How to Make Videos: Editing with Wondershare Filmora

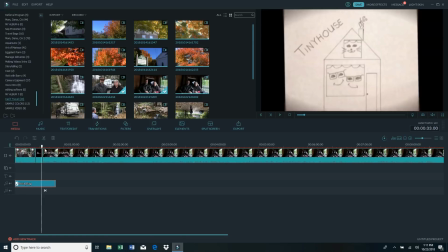(12:26)
So now, as we were talking, the music just fades out.
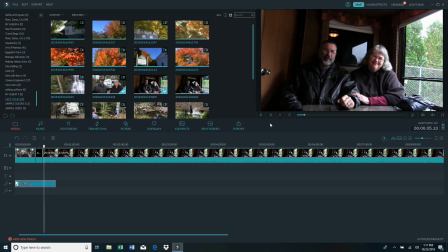(12:31) Prepper. Hey everybody, I'm Bill. And I'm Elizabeth with Tiny House Prepper. Yeah, and so here we sit in our beautiful cottage, our beautiful travel trailer. I love looking out this window. Oh, I love it here.
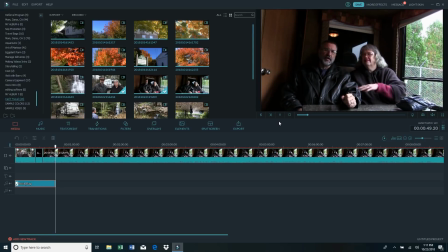(12:44)
You know, we made a video a few months ago when we introduced this, and right there the music faded out.
I'm not sure if you can hear it or not. I can. I hope you can. I don't know.
But then I go to the end. Well, let's see.
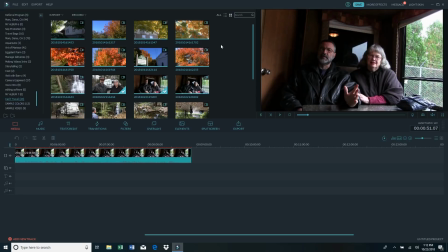(13:06)
Okay, at this point in the video then we started just to show some beautiful fall foliage and scenery.
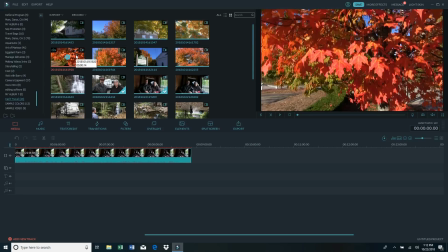(13:14)
So I'm just going to grab one, put it in here,
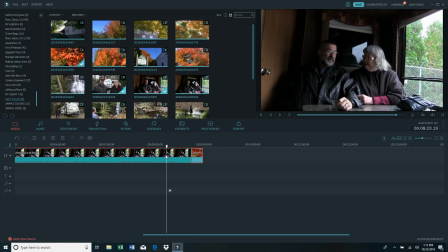(13:20)
and I have to cut at the end of this clip before I get up and go back to the camera.
So in the meantime, we can't travel in this right now. It just hasn't worked out. So in the meantime, we're just enjoying the fall weather and the leaves turning. And I got to admit, there's some beautiful places pretty close to home.
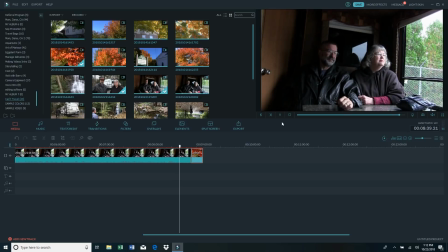(13:40) Mm-hmm. You know, we wanted to take a minute and share some of that with you.
Okay, so I'm going to cut it right there.
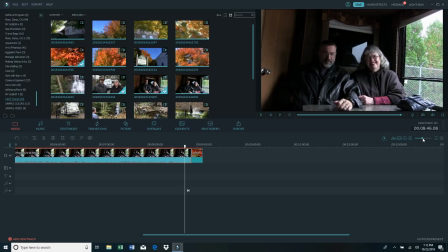(13:57)
Let me show you something else. This over here, if I move it, it expands everything. See how it expands it? That gives me a much better ability to have more precise actions.
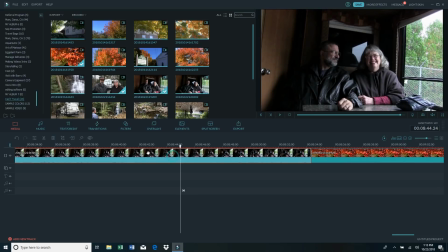(14:12)
So I move it here, right about there. I'm going to cut it, and then I'm going to delete this clip. So now what happens?
And share some of that with you.
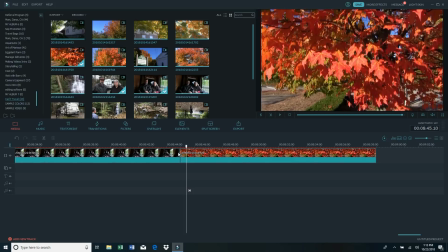(14:28)
Now, it's very important to get the timing right, and that timing there, right here,
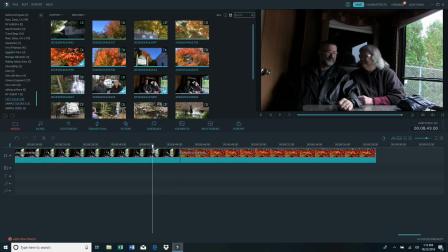(14:34)
when we're just stopped and looking at each other, was just slightly too long, and it would make it feeling of dragging.
Some of that with you.
So I want to cut off just this little bit to make it move forward a little bit faster.
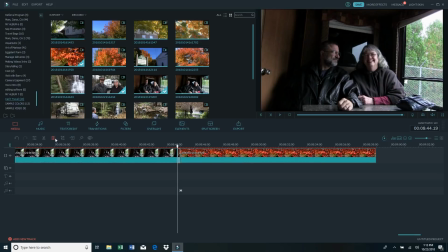(14:49)
So I'm going to edit and cut just that little section. Play it again.
take a minute and share some of that with you.
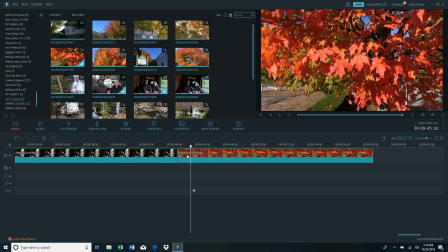(15:04)
Okay, now I want to put a transition between these so it doesn't just jump from one to the other. And this is really cool. Let me show you this. I'm going to click it here because I'm going to put the transition at the end.
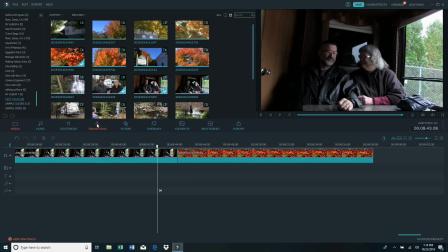(15:15)
I come up here and I click on transitions,
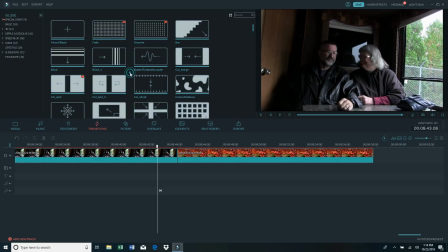(15:18)
and there are all kinds of transitions here that you can see that are ready-made that you can use.
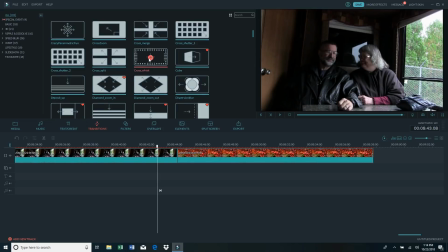(15:25)
And if I just click right in the blue thing, then it'll add it.
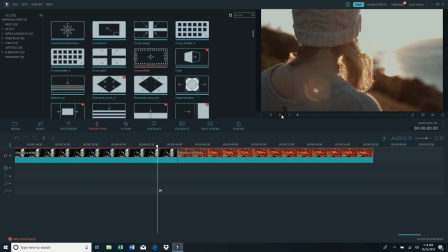(15:31)
If I click it outside of the blue thing, then it puts it over here so I can preview it just by clicking and see what the transition looks like. Deposit up. See, they all look different, and you can pick the one that you want.
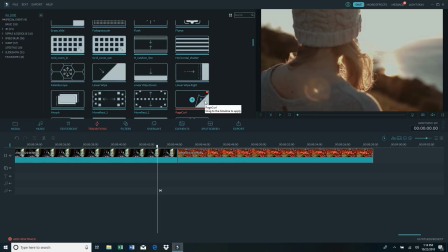(15:50)
Here's one that I like.
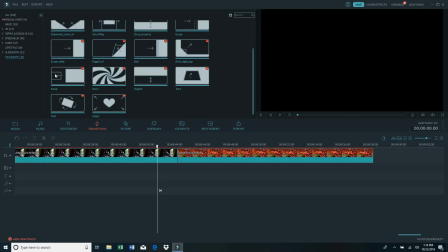(15:55)
Now I also have my favorites. I have 18 of them that I have put in my favorites, like this.
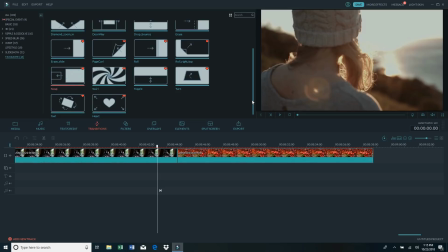(16:05)
So you can just choose. Here's another one. You can choose whatever transition you want between the clips. See how that works? So I'm actually going to use this one, I think, right here.
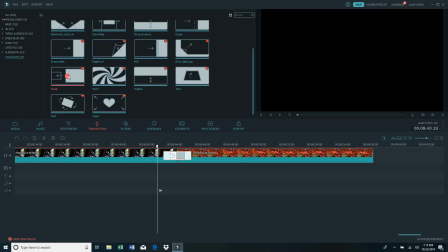(16:16)
So I click in the blue thing there in the center. It adds it right here.
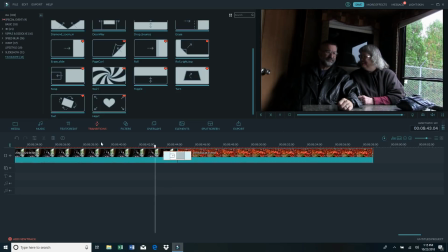(16:21)
So now let's see what that looks like.
With you. I wanted to take a minute and share some of that with you.
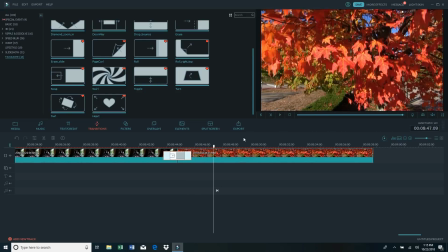(16:33)
See how easy that transition is?
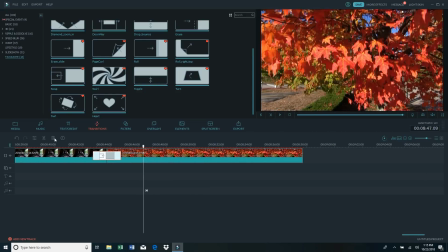(16:36)
Really cool stuff. So now I go back to media.
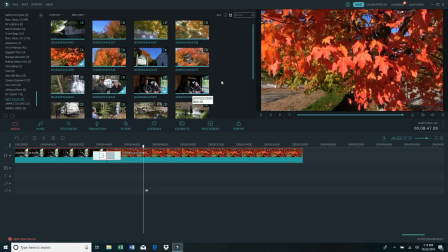(16:40)
And now, like I said, it's going to take me several hours to do this, so I'm not going to show it all to you. But I'm just going to right now be adding a bunch of these fall shots. I also have some shots further down here of waterfalls.
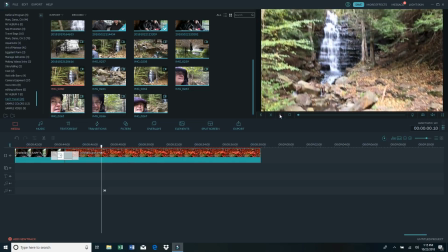(16:56)
You can see the waterfall.
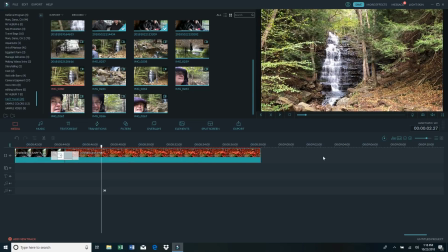(16:59)
So I'm going to just put a bunch of those clips in, and then I'll come back and show you how I do a little bit more of the transitions and how I add music to it.
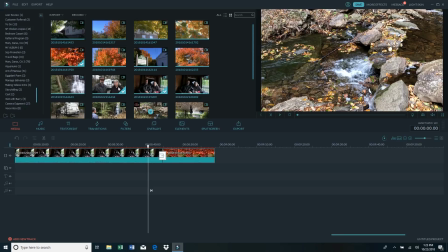(17:13)
Okay, so I've got this one in here, right there. Now I'm going to add this one down here.
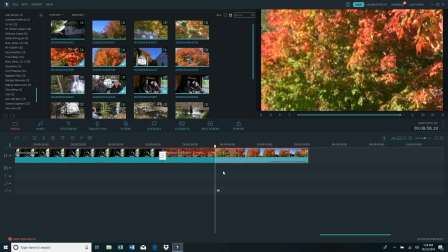(17:23)
Now I plan to put music behind this,
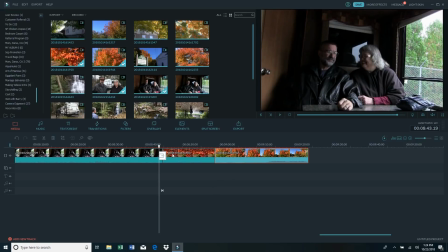(17:26)
and for right now you can see that there's wind noise here and ambient noise that's way too loud,
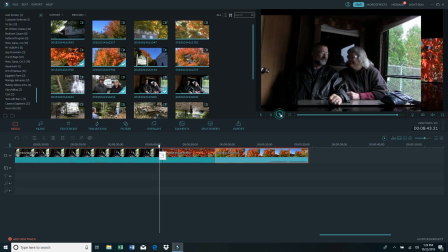(17:34)
and it would drown out the music. Take a listen. Hear that noise?
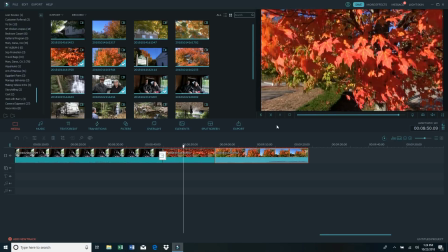(17:43)
That's way too much. That's way too much. So what I'm going to do is right click here, edit,
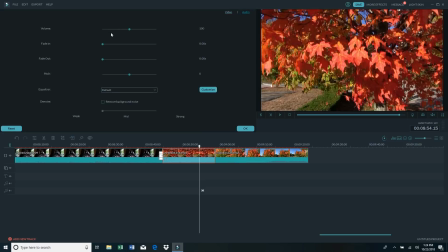(17:55)
and then up here for the audio, and here's the volume. I'm going to turn the volume way down. Now I can completely eliminate this if I want, which I probably will, because there will be music over it.
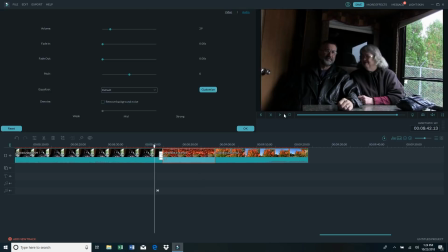(18:08)
But here now you see it won't be so loud.
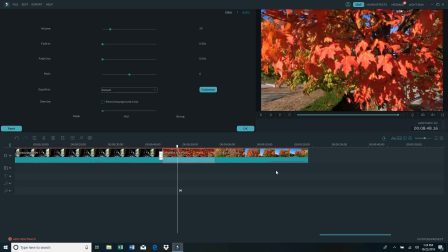(18:16)
Now a little bit later I'm going to be doing waterfalls, and for waterfalls I want to turn it way down because the waterfalls are really loud.
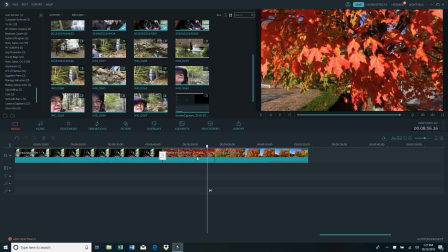(18:27)
Now to make this completely silent, which I've decided that I want to do because I'm going to have music over top of it and I don't want that ambient noise interfering, I can either do it like I just did. I can hit right click and edit and turn the volume down, or I can just right click right here and hit mute,
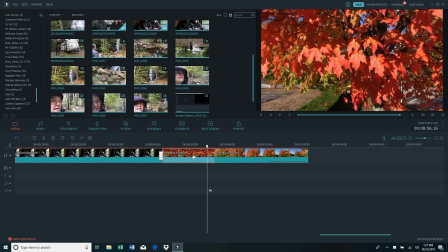(18:46)
and that will mute just this one clip so that when I get there there's no sound to interfere with the music.
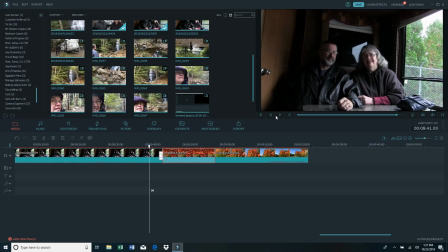(18:55)
So now it looks like this before I add the music. And share some of that with you.
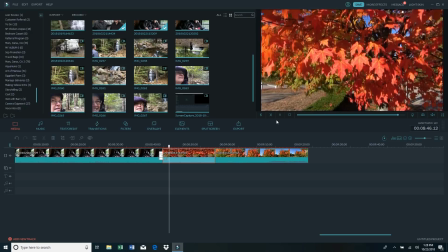(19:03)
And now it's silent.
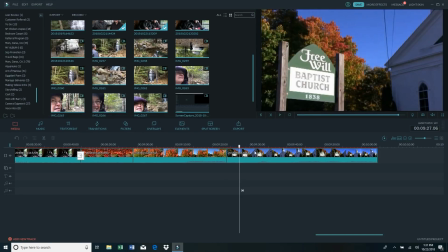(19:07)
Now I've added this clip of a church, and first of all it's quite loud because I'm standing on the road, so I'm going to mute it. Now I remember this when I shot this. I actually shot it once and then I didn't like the framing of the shot, so I kept rolling and I did it again.
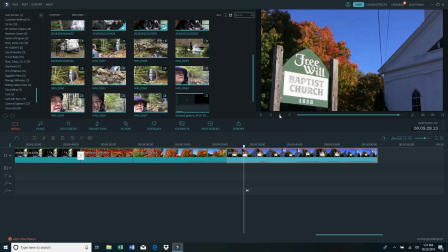(19:27)
So now I have to find that first part that I want to cut out and start when I like it.
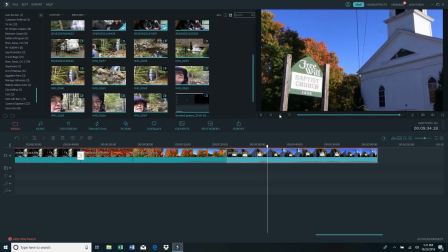(19:33)
So I zoomed out, but I didn't really like what I did here.
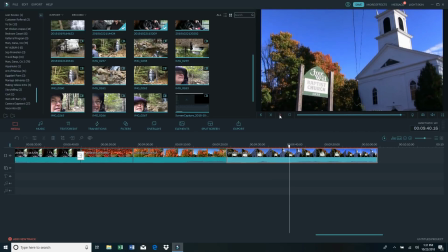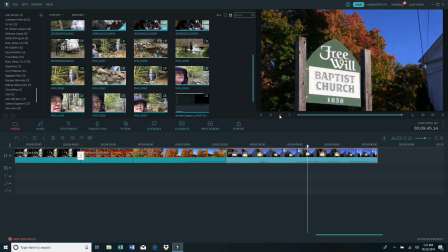(19:45)
So I zoomed back in. I'm going to start the clip right here. So I highlight this, go over and cut it, highlight this part. See, this part's highlighted right now. After you cut it, it automatically highlights the end. So I'm going to highlight this and hit delete.
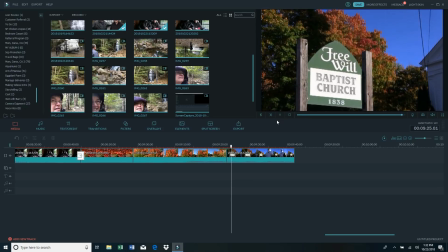(20:02)
Now see what I have here. So it starts with the church sign, 1838.
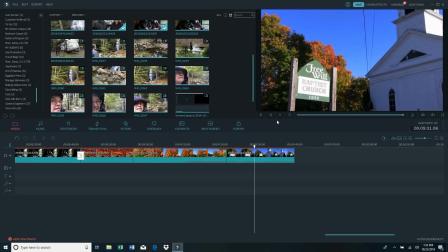(20:10)
That's amazing. And then it zooms out and shows the whole church.
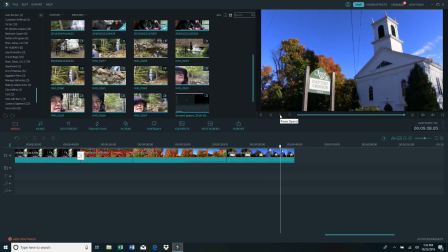(20:15)
And then you also have to be careful not to leave things too long. See, this would bog down if I left it there too long like that.
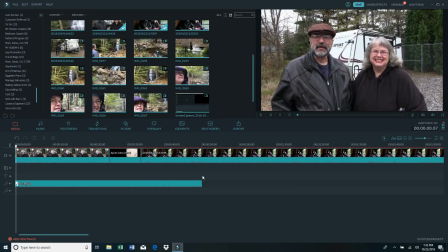(20:23)
So we have our travel trailer.
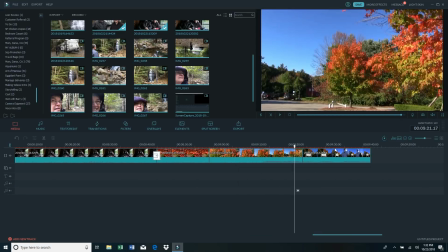(20:26)
So what I have to do then is decide where I'm going to clip it so it doesn't go too long and bog
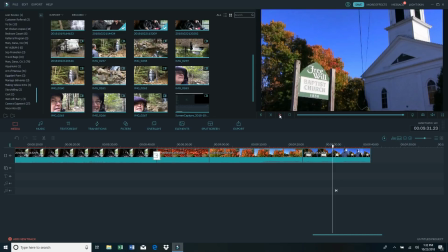(20:35)
the forward motion gets bogged down.